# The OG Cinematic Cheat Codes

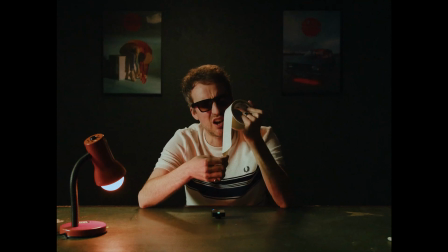We're dangerous, we're double hard, we're rough, we're tough. Don't come near us, we're so dangerous, just stay back.
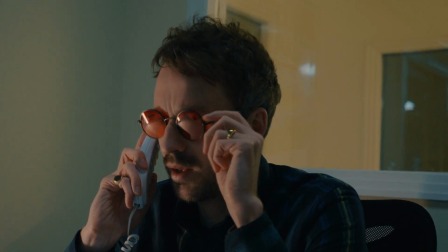Hello, you're through to AutoClaim. Yeah, that's right, it's me, Gareth, the customer who set his own car on fire, and now you won't pay out on the insurance.
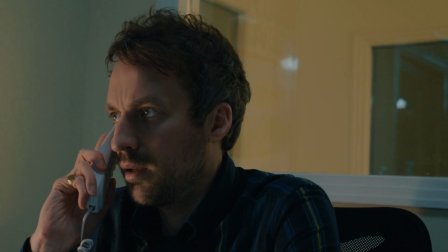Well, guess what, mate? Now I'm gonna burn your house down. That's right, that's how things are gonna work from now on.
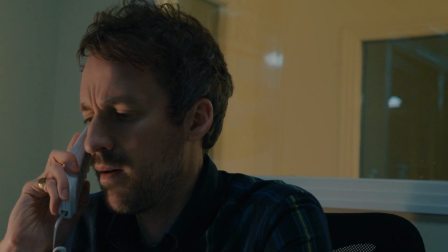So to disrupt the setting your harmony house on fire. and create a sense of unease, we can deliberately make the composition unbalanced by placing our actor on the edge of frame,
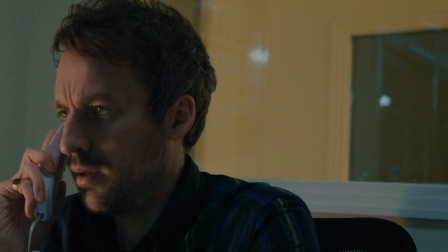giving them no comfortable room to manoeuvre to create a sense of stress,
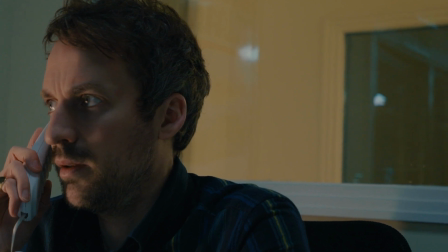tension and a suffocating feeling that everything is going to turn into fiery chaos.
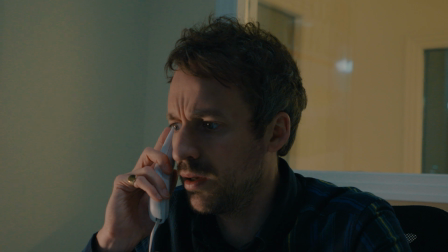But right, first, yeah, I'm gonna need you to give me your address so I can burn your house down. Probably not, mate. Probably not going to do that. Yeah.
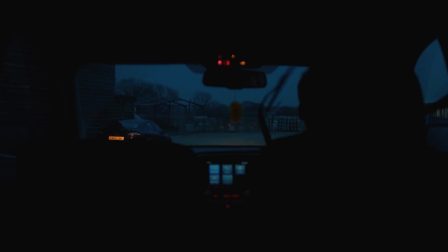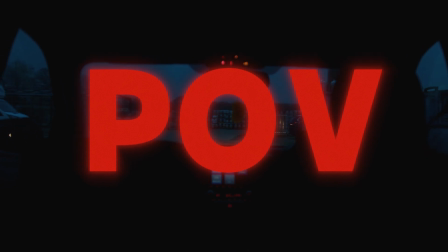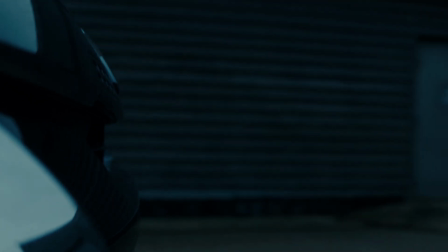Yeah, honestly, mate, don't worry about it. Trust me, the sign-off is absolutely solid.
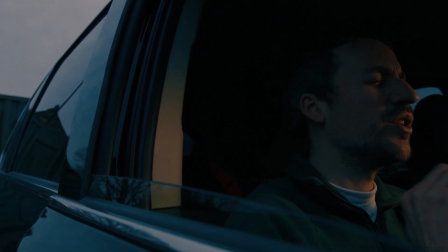It's got to stay in. You got to use it. Right. Let's do it.
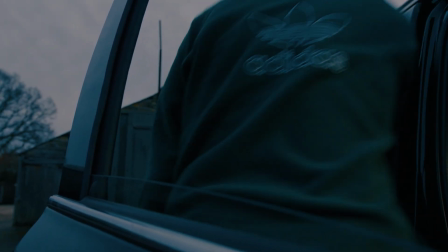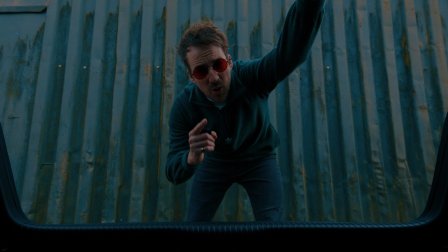A POV shot, known as point of view or first person, with the camera acting as the eyes of the character,
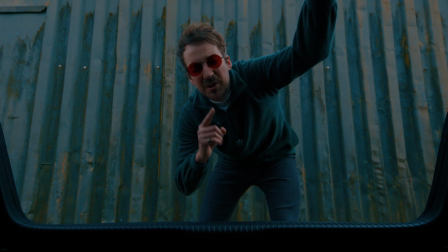and is a specific type of shot that enables the viewer to experience something from a unique visual perspective that they otherwise wouldn't typically see,
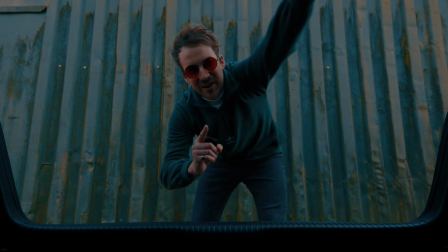like from the boot of this car. And that, my friends, is my point of view on the point of view shot.
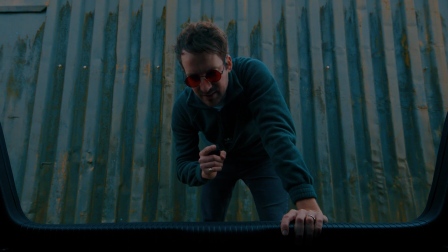That was not good and mainly shit. That sign-off was awful. I know, what do you think?
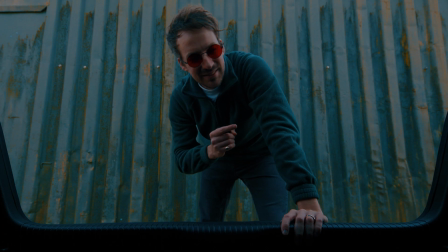Love that smile. Honestly, never change that.
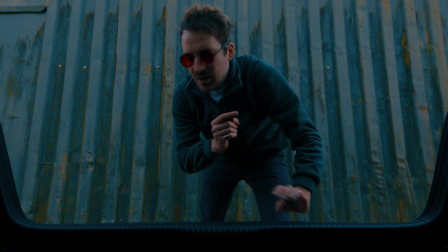Okay.
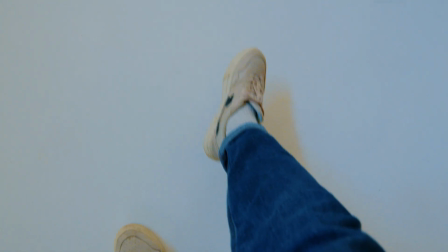Also, to go a step further, if you wanted to show a character's internal dialogue and thoughts, a POV is the perfect visual tool to illustrate this,
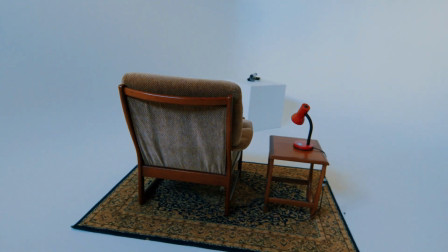as it puts the audience directly inside the character's old mind palace and gives them access to whatever profound and interesting thoughts they may have.
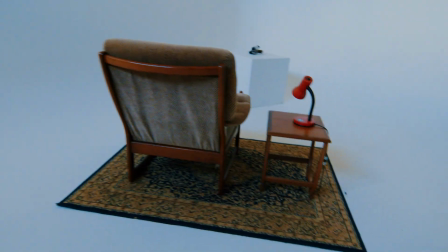What is going on? Where am I? Do you know what though? I could really go for a jam sandwich.
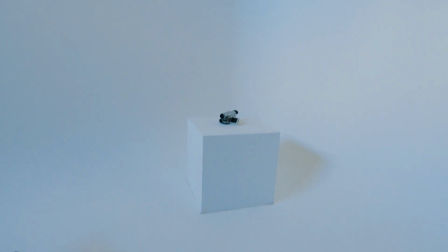Yeah, nice little lovely jam sandwich. Mum!
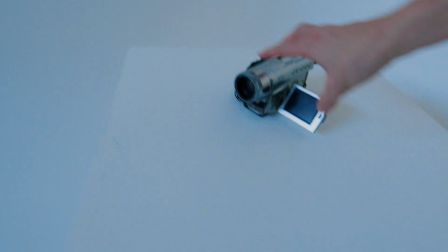Oh, what is she doing? Where is she? Ugh, what's this camera all about? So old.
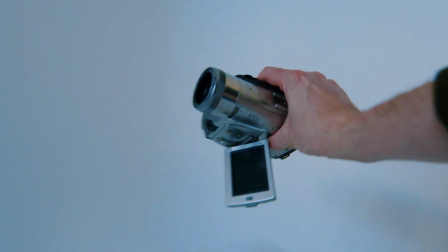Looks like a friggin' antique. Ugh, makes me feel sick. That's a good point actually.
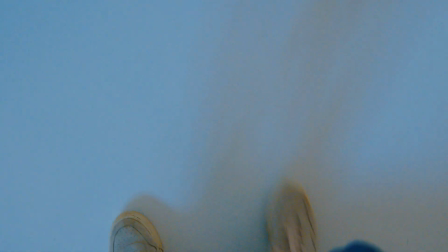I wonder if you can have a point of view from an inanimate object. Yep, yeah, looks like you can.
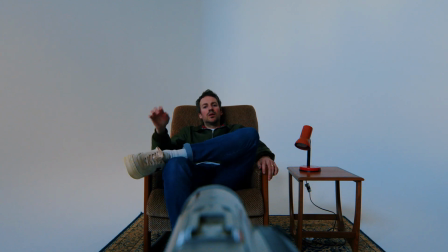Wow, that's good to know.
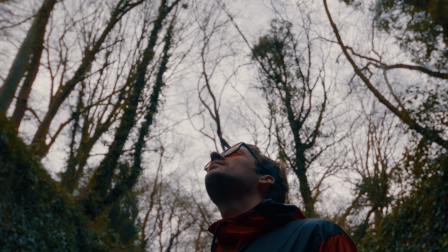Frame within a frame is exactly what it sounds like. By using an object like that camera screen earlier, or this tunnel, we can create a physical border within our frame.
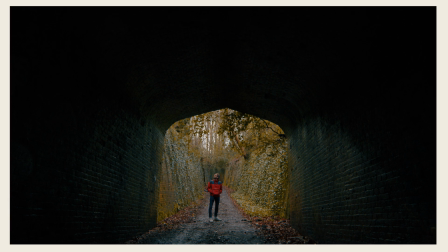So our first frame is, well, you know, the actual frame, and the second is our physical frame.
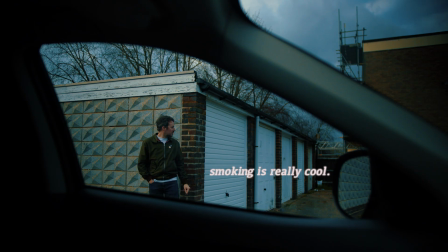Thus, we have the two main ingredients needed for the not-so-secret sauce, that is, a frame within a frame.
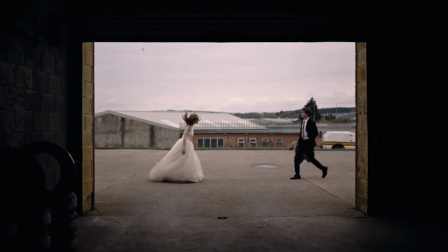This composition can be used to draw attention and focus on a subject or item.
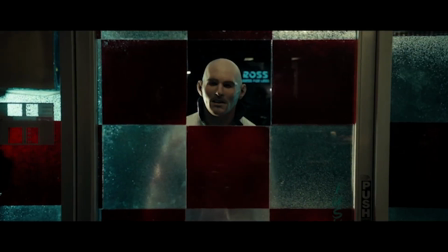So when you're next out and about with your camera, keep an eye out for anything that you could use to shoot through to create a frame within a frame.
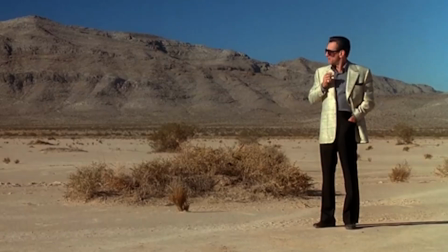Because honestly, they can be found anywhere. But not if you're in the desert. If you're in the desert, you're f***ed.
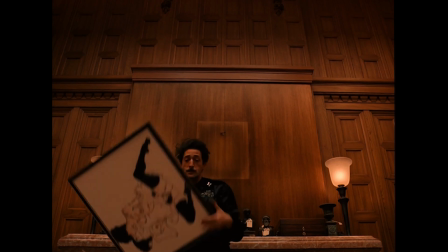Unless you've brought a picture frame for some reason, then, you know, I don't know, go nuts.
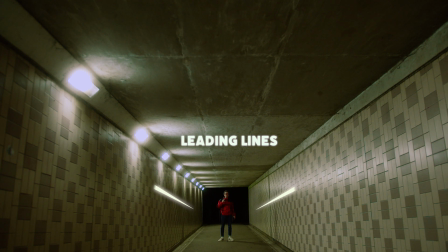The next composition we have is leading lines. They're like the signposts to your frame, leading the viewer's eye to your subject. It's like they're saying, oi, look over here, yeah, you plum. So, yeah, any line that's pulling your attention towards a certain spot in the frame, that's your leading line.
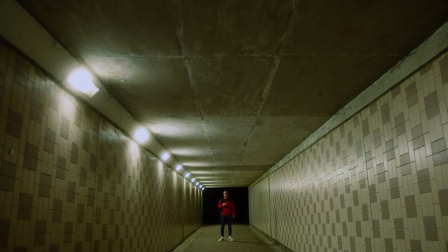And like the frame-in-frame technique, leading lines can be found literally anywhere, like this underpass.